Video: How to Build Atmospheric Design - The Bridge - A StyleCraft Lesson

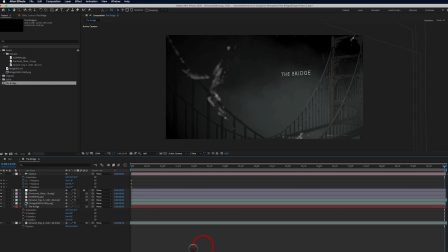24:46 And I'm gonna go back to 0 again. I keep changing my mind here. I kind of like it angled like that, a little bit better.
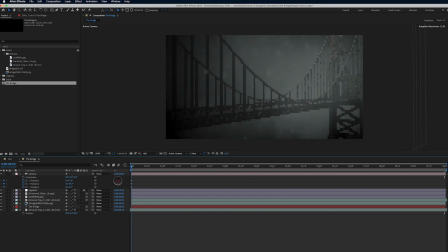24:54 Something I'm not liking is this foreground fog. It's just not quite moody enough for me. It's not working quite right.
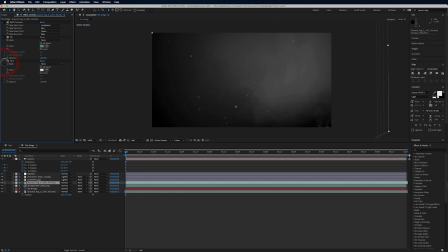25:06 And maybe it has to do with the shift channel effect. Let me go back here to screen. You know, I'm going to bite my tongue here, and I'm going to go back to using screen on this one because it creates just a little bit more atmosphere there in the foreground, and I like that.
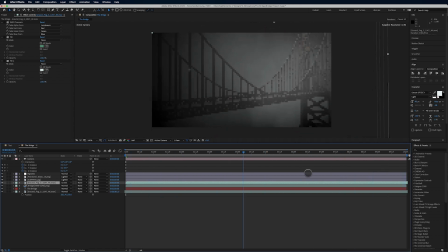25:26 So I know I told you the other way to go about doing it, but I'm going to go with this approach this time. Yep, I like that. Let's also add a new adjustment layer here. So I'm going to colorize this, and we're going to call this color grade.
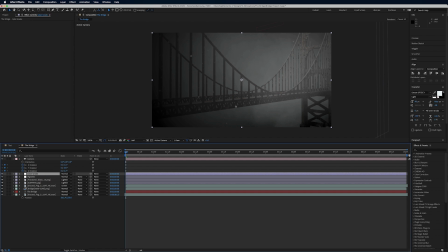25:45 Now I am going to use a third-party effect here to get the look I'm going for.
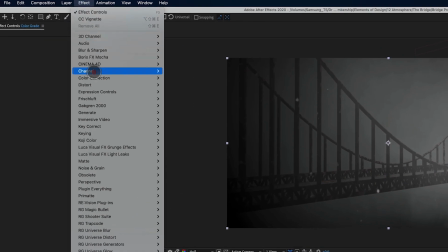25:51 There's different ways you could do this. You could use color correction, lumetry.
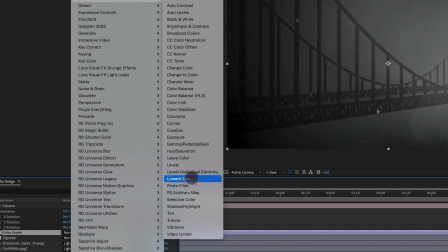25:55 That would, you know, go in and change the colors to get more of that green tint we were going for.
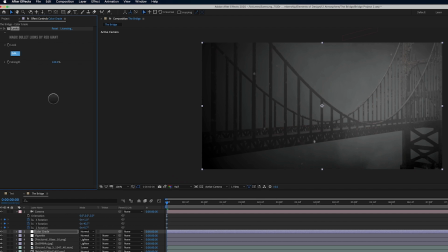26:02 But I'm going to use Magic Bullet Looks. This is an old favorite plugin of mine that comes with Magic Bullet. It's a plugin set I've had forever.
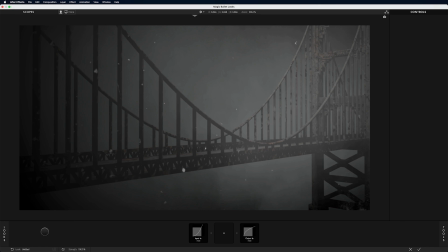26:12 And for any of you who know me, who have heard me speak, you'll hear me talk about using Sapphire and Red Giant.
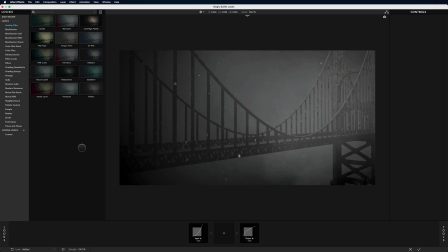26:19 Those are my two sets of plugins that I think every motion designer should have. Red Giant and Boris FX Sapphire. So keep that in mind.
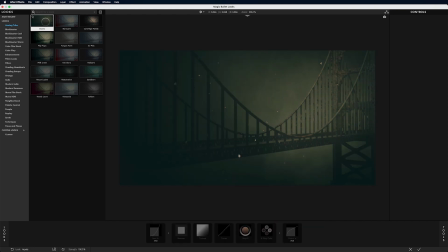26:31 So I'm on Analog Tribe here, and I found some really interesting looks in this pack. You can go a lot of different ways. That's really nice. Flip Flops is very moody.
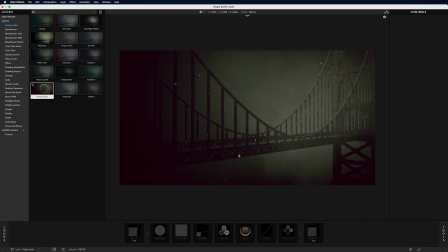26:45 Record label's really nice. Ooh, I really like that a lot. That's really nice too.
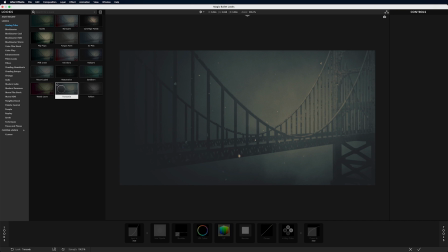26:53 I like how it kind of blows out the center. Creates a lot more interest in the center.
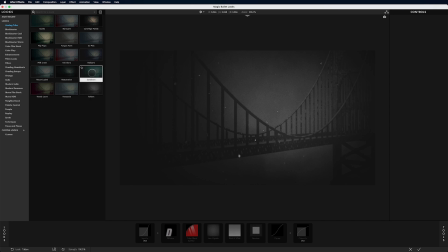26:59 Ooh, that's nice for a nice black and white look. Maybe we'll go with that. I really like that. Sanborn, Restoration. That's real moody.
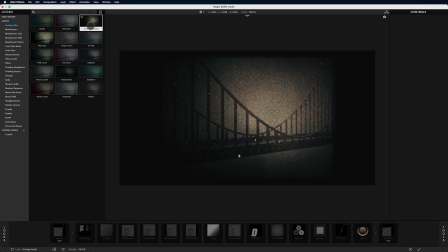27:13 Ice Pick. Wow, there's just some really pretty ones in here. You can see why I like to come to this for certain reasons, for certain projects.
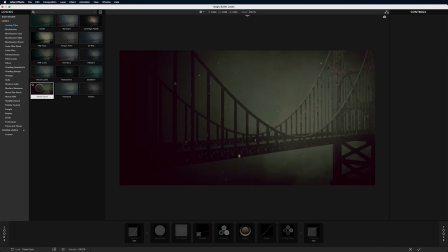27:24 Let's go, boy. Let's go with Flip Flops.
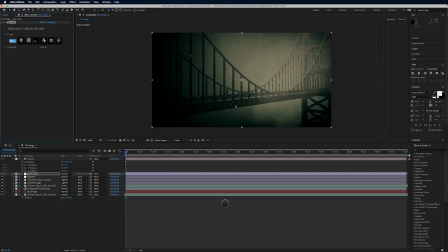27:30 Let's do that one. We're just gonna hit that preset, click OK, and it's already starting to look pretty nice. So let's go ahead and preview this.
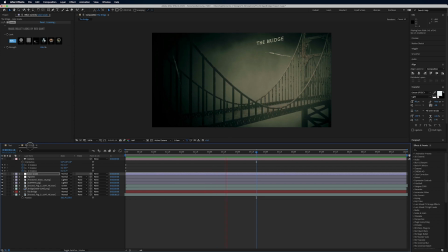27:44 Okay, so there we go. So the opening of this looks really nice. These scratches are way too much. The background atmosphere is really nice. I love the atmosphere here in the foreground at the beginning. At the end, I'm losing some of it, right?
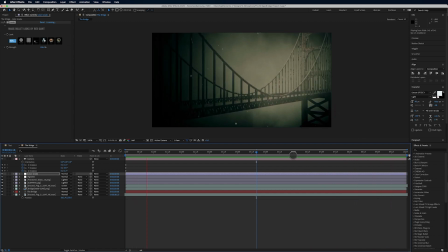28:02 I want to see more of it up in here, just to give it more mood, to make it moodier.
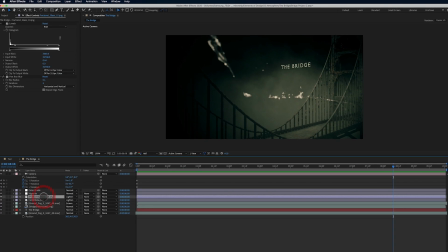28:07 So let's start here with the, is it the fractured glass? Yeah, that's the one. And I'm kind of losing, I've totally lost this guy.
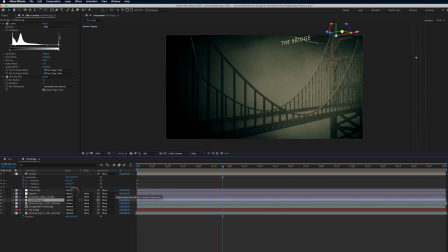28:19 Why is that? Because he's right there. Let's go back. So there, it was there. Maybe we'll go back to screen. Yeah, so we'll bring it back in through screen. Lighten was just too light.
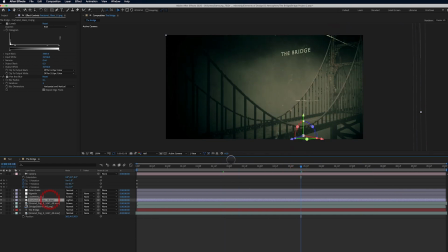28:38 And then we're gonna go back to the fractured glass here, and we're gonna try and reposition it. There was a section of it that I really liked a lot.
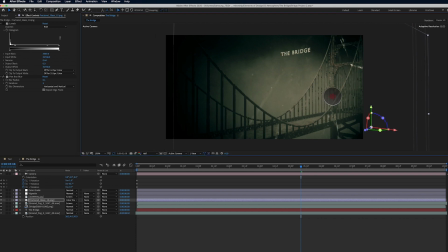28:56 Maybe. So that brings in some more of it. So like, I like it just up here, kind of in the corners.
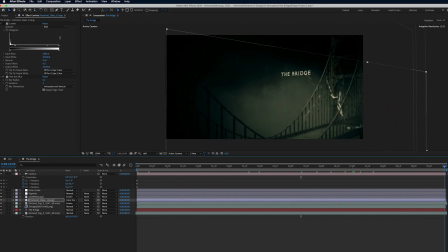29:05 Again, that's nice, but again, I think it's too much. And I'm paying close attention to this edge here to make sure that there's no scratches being cut off.
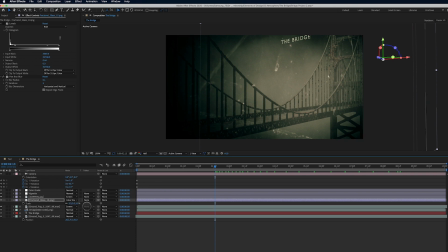29:15 And there it is, they're being cut off right there. So let's increase the size to 4.
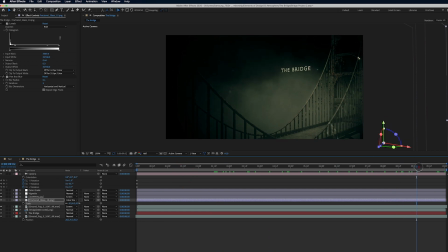29:25 And see how that looks. So there's a ton of atmosphere there, which is okay, because then we can spend a little bit more focus up here on the bridge. And you know I want to add glow to this. You know I do. We'll get there. The bridge, little too bright.
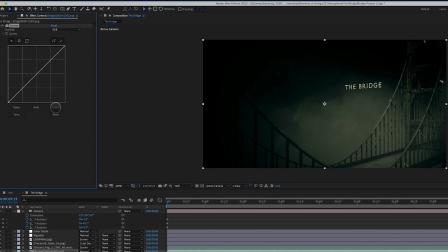29:41 Let's go to Effect, Color Correction, and we'll go to Curves. And we're just going to drop this down in here. So that's with and that's without. just darkening up a bit.
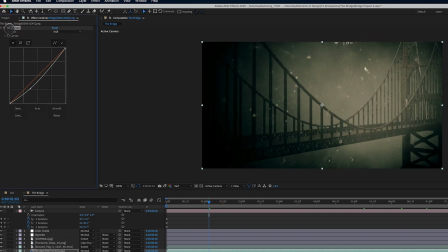29:55 Let's look here. Let's add another point. Maybe that.
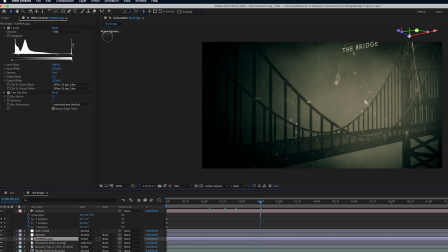30:15 We're also going to go to this texture, and we are going to apply a tint to this texture. It's way too white. So let's just find kind of like a hot spot, like a brown here.
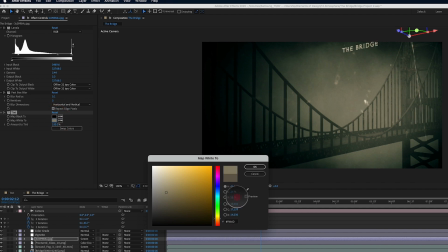30:33 And then what we can do is we can brighten it up. All right, so we'll bring up the brightness here. Something like that.
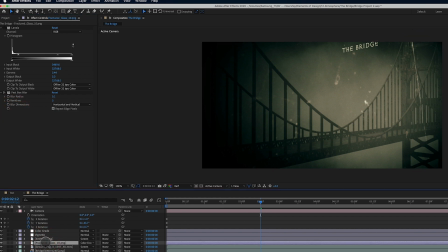30:39 We're going to copy this tint and we're going to paste it on the fractured glass as well.
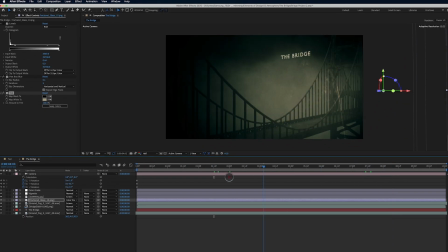30:45 So they're not quite so hot. It looks a little bit more like it's part of the same piece.
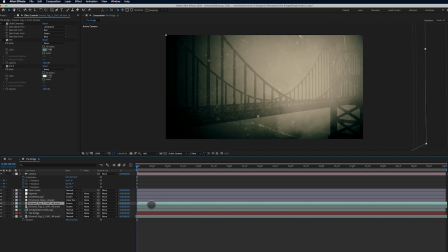30:50 I like that. Let's take the ground fog. Let's duplicate it. Ooh, boy, did that create a lot of mood there.
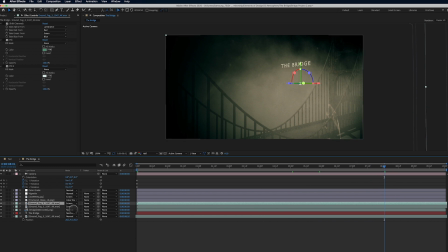31:00 But it's too much. So let's go to T for opacity. And let's bring down, because we just want it to be a little bit. So maybe 55%.
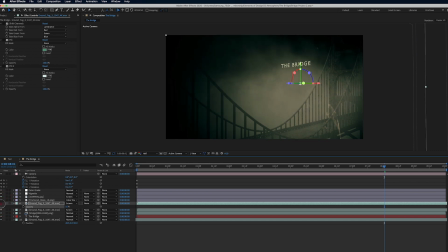31:10 Off, on, off, on.
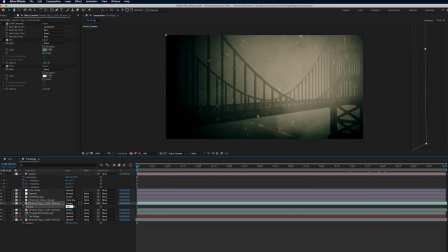31:15 Maybe still too much. Let's go down to 35, 34. Off, on.
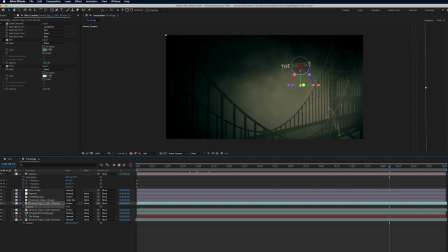31:24 I think I can work with that for now. I bring it up or I bring it down. Maybe I bring it down.
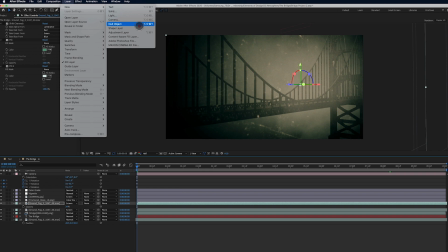31:36 Yeah, I like that. Let's also go to layer, new adjustment layer, and we'll call this posterize.
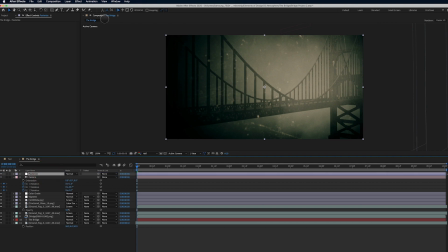31:47 Posterize. Take this to the very top, and we're going to apply effect time, posterize time.
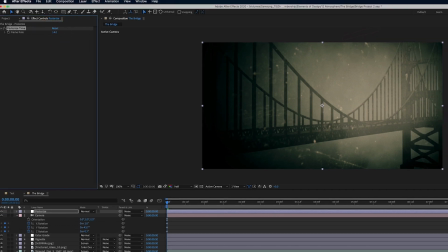31:55 And I found in my test, I really liked 14 for the time. So this is going to give it more of a steppy, kind of stop motion-y feel to it. And we're still at half res, but you can see there what a change it makes to it, right?
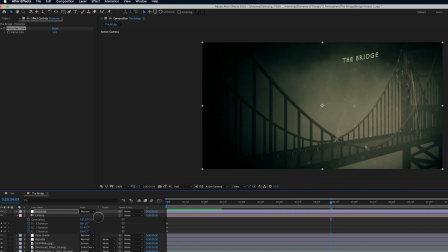32:13 Let's also, I got to add it. Let's also add another adjustment layer. And we'll just call this effects.
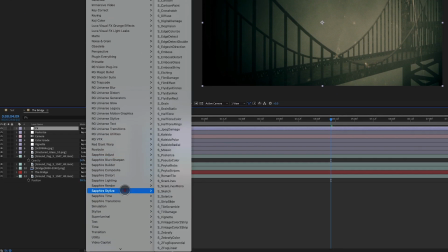32:24 And I'm just going to apply my two typical effects here, which are under sapphire lighting.
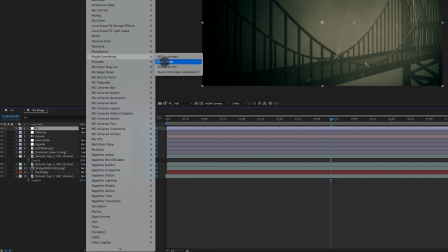32:31 Actually, let's try plug in everything. If you don't have sapphire, you can use a deep glow, and that is not going to work.
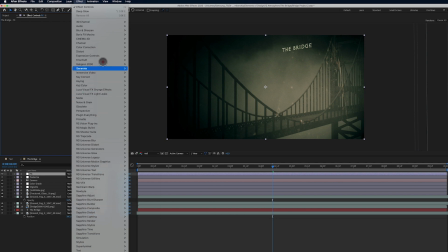32:39 No. So how about if we try stylize glow?
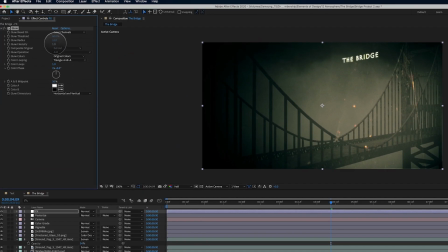32:48 And let's see here. Let's make the radius a lot bigger. And let's make the intensity a lot smaller. And let's see here. It's just a little bit.